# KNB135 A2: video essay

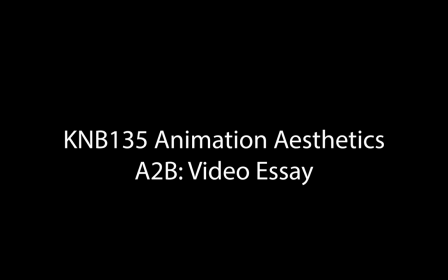(0:00)
Like any medium of art, animation has its own principles that can really make or break an animation. This video will discuss 11 main principles, which are staging, appeal, timing, ease in and ease out, moving hold, squash and stretch, anticipation, exaggeration, arcs, overlapping action, and drag and follow through.
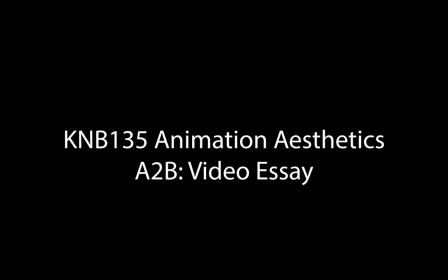(0:17)
This video will discuss these techniques and how they are useful to creating realistic or non-realistic animations. This video will also show 2 of my own animations from part A of the assessment. Staging is simply the setup of the animation.
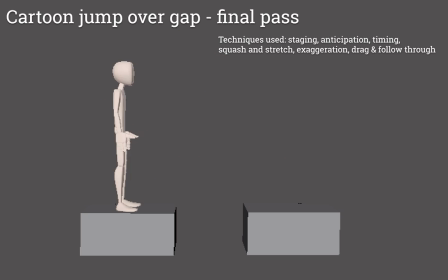(0:31)
It ensures that the animation is framed in such a way that what is happening is clear to the viewer and nothing important is cut off or out of frame. Appeal is creating a character that is literally appealing to the audience.
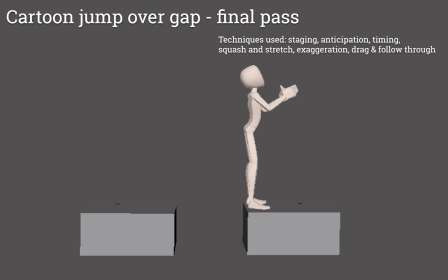(0:44)
This can of course be done through the design and look of the character, but also through posing and exaggeration to really convey the feel of the character. Timing refers to the amount of frames between each pose or keyframe.
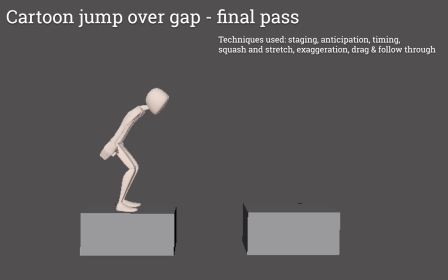(0:55)
More frames between poses portrays a slower and smoother action, whereas fewer frames will make the action appear faster. Ease in and ease out is a principle that is part of timing and refers to the speed at which actions begin and end.
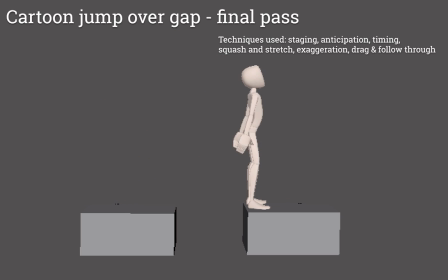(1:07)
Typically, this is easing into an action, that is, starting slowly and building up to speed, and easing out of an action, the opposite, coming down from speed and slowly coming to a stop.
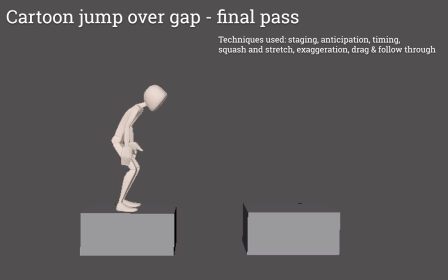(1:18)
A moving hold is the slight bit of action or movement that a character has while holding a pose.
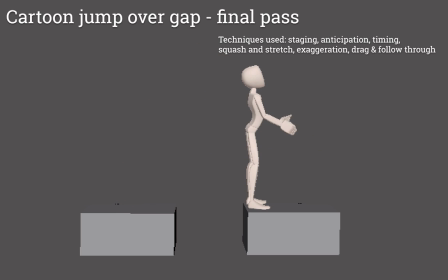(1:23)
This gives life to the character, as in real life, no one is 100% still when holding a position. There will always be some movement, whether that is blinking or breathing.
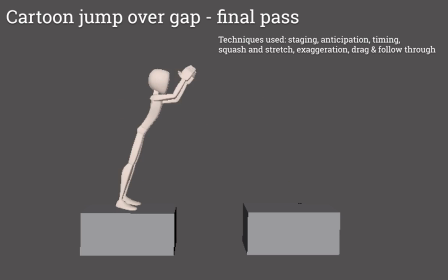(1:34)
Squash and stretch is what gives the character or object its flexibility. By applying a contrasting change of shape, from the squash to the stretch, the animation has a feeling of life and flexibility.
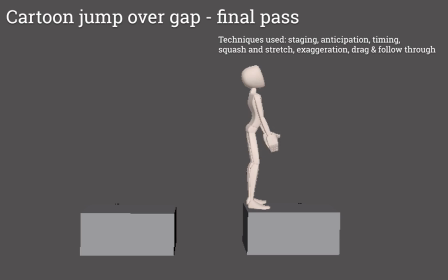(1:44)
Without this principle, an animation can appear rigid and stiff, and sometimes boring. Anticipation lets the viewer know something big is about to happen. It prepares the audience for a major action.
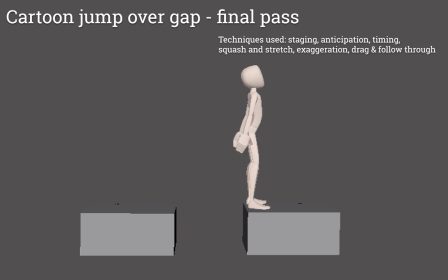(1:56)
This principle helps to set up a believable action. Exaggeration is more or less the pushing of movement beyond what's realistic in characters. This is mostly seen in cartoons, where the animation is not trying to mimic real life. It can add more appeal to an action or a pose.
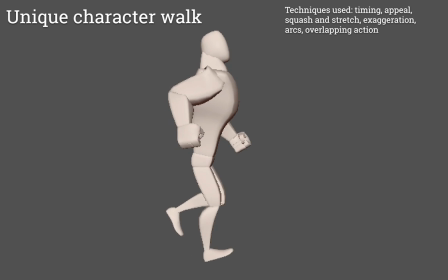(2:12)
Arcs relate to the natural movement of an action. In the real world, almost every action and movement follows an arced or circular path. A straight line path is unnatural and awkward.
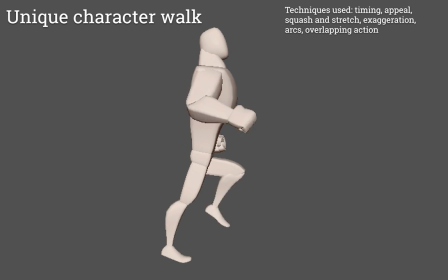(2:23)
Therefore, it is important to use arcs when animating, so the movement looks normal and natural and has a more fluid movement. Finally, overlapping action is a principle regarding the way different parts of a body or object tend to move at different rates as dictated by the laws of physics.
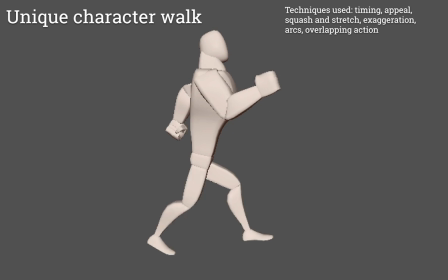(2:38)
This is closely related to the principle of drag and follow through, which also makes sure the character is following the laws of physics.
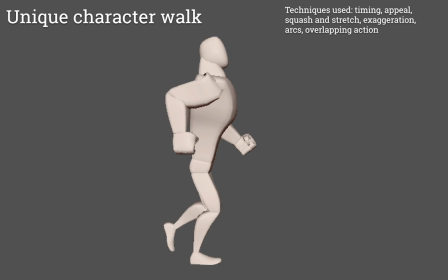(2:44)
In the second principle, it regards the fact that loosely connected parts of the body or object will continue moving through to completion,
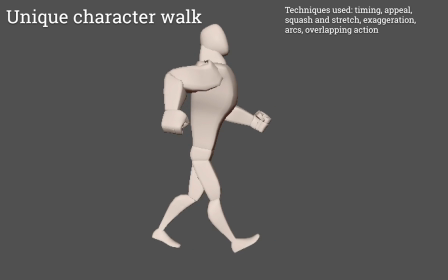(2:52)
although the main movement of the body or object has already stopped.